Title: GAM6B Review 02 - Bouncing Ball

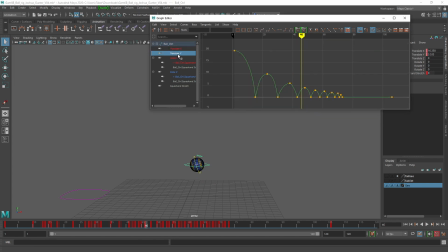Like I said, at first it was like this one. It was a little farther, so I shortened it, and I guess it kind of. You mean time or space? Like how far it went or how long it took?
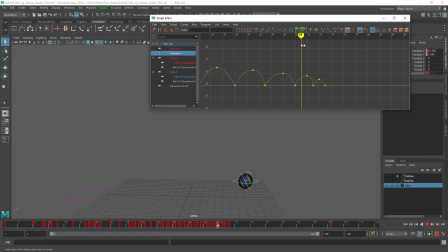Length. So how far it went? Or I. So there's two dimensions, right? There's time. Did you make things faster or slower? And there's space. Did you make it not go as far away or closer? I think I did space.
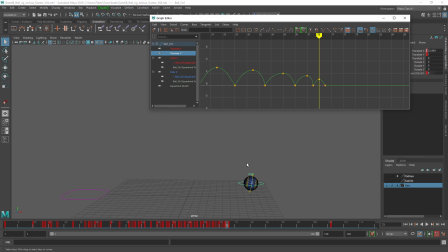Okay, that one's fine. That normally is something safe to edit. Timing is dangerous to edit until you have a more intuitive sense of it. I mean, that's what I was going for. I was trying to shorten the length, not the time, but the length of it went. And yeah, that's fine. I think.
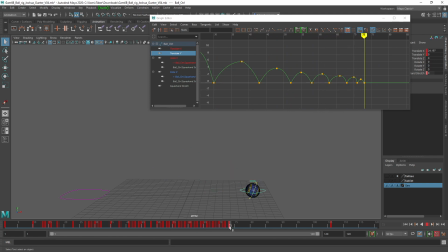What I was referring to is the fact that there's a keyframe on just about every frame. Oh, yeah. It's really quick. Is that what was happening in the video reference you were looking at? Yeah. Okay. There was you had the chart, and I was following your chart.
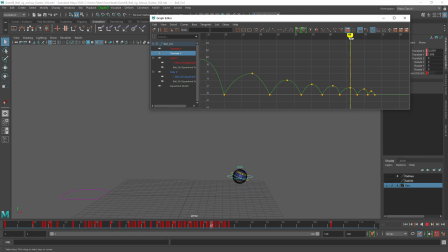My chart? You mean like when I did an analysis of the blue ball? Yeah. Oh, I want you to make your own chart. Like I was doing that to demonstrate how to do it.
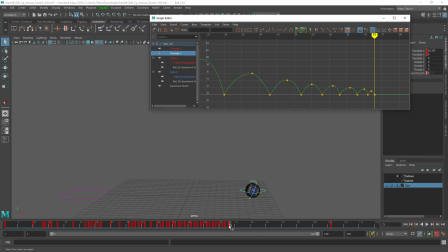But also, when I animated it, I didn't have keyframes on every frame except for a very, very brief period. You've got a lot more than I marked down. So, I do? Yeah, you do. Oh, wait, I think those are those frames are from the, when I did the stretching.
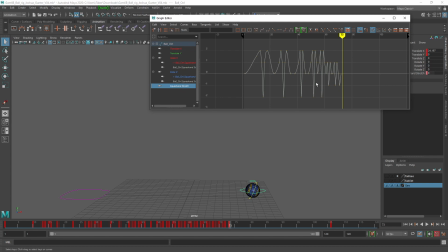It is. Oh, okay. All right. That makes sense. That's where all those things come from. Yeah. Yes, that's all the frames. Okay, here's what I'll say about that. Once you get down... a little wild with that because I wanted to make a cool effect, kind of a...
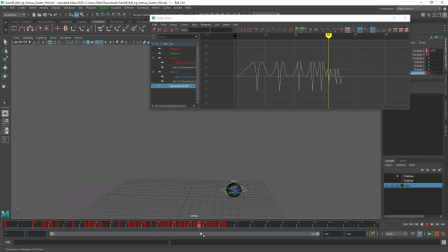Well, it's cool, but I don't think you need it unless the ball is like Jello. If the ball is Jello and we get down to this little tiny amount of bounce and it's still squashing and stretching, it's very, very soft.
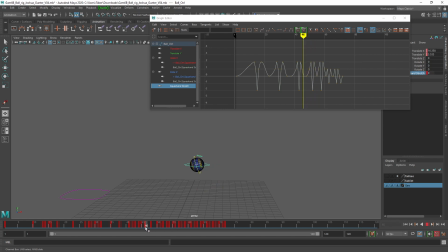It's like silicone or something. Oh, I guess then I did it wrong then because I was just so focused on doing this thing on every single one that my idea of stretching it to this, that, this, I got to.
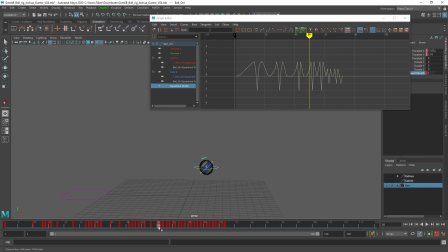Well, I won't say it's wrong. I'll say that it's an odd choice that I don't think is helping it. Yeah, I was too greedy. So what we can do, though, is we can just delete that much. And then there's no more squash and stretch. So it does it on these big bounces where it would be visible, and now it's just going to hold its shape.
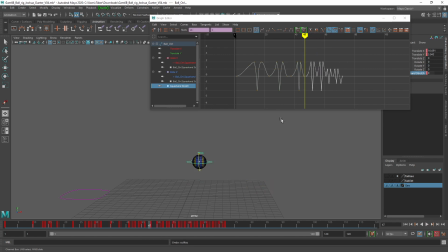Okay. So it's easy to correct, or we can start scaling it further down. So I could take these and move the apexes and the bottoms closer together so that the squash and stretch amount is very, very small. And that way it comes to an end which is a lot more smooth and natural.
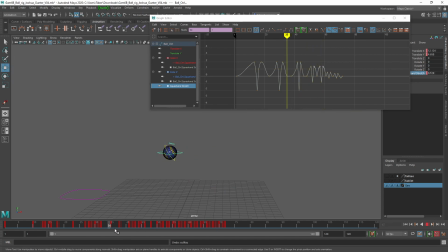So actually there's a lot of keys in here that maybe you don't need quite that many. But something like that, now the effect is still there, but it's diminished. Actually, some of the frames are not just the squishing, but also the rotation spin? Well, in this graph, no, they're not. In this graph, they're all squash and stretch.
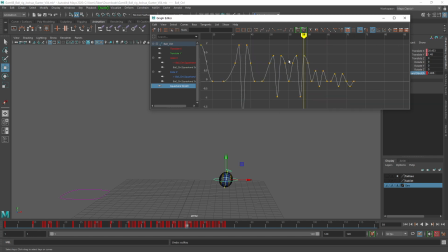But if what you're saying is you were setting a different value and it happened to make a key here,
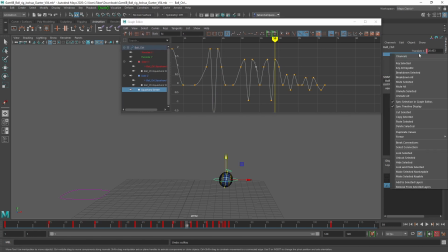that's when you need to start using key selected, right click, key selected, instead of just hitting the S key or key all. I wasn't doing key all. Were you hitting the S key? The S key.
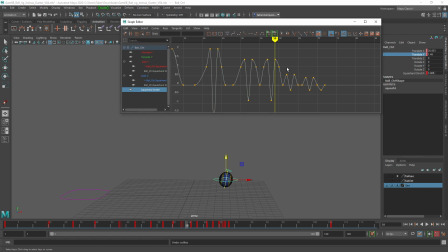Okay, the S key is key all. I mean, not S. I mean, I was doing the right click, key selected. But if this keyframe then was only supposed to be on like rotation or height or something, that actually is supposed to be squash. Never mind.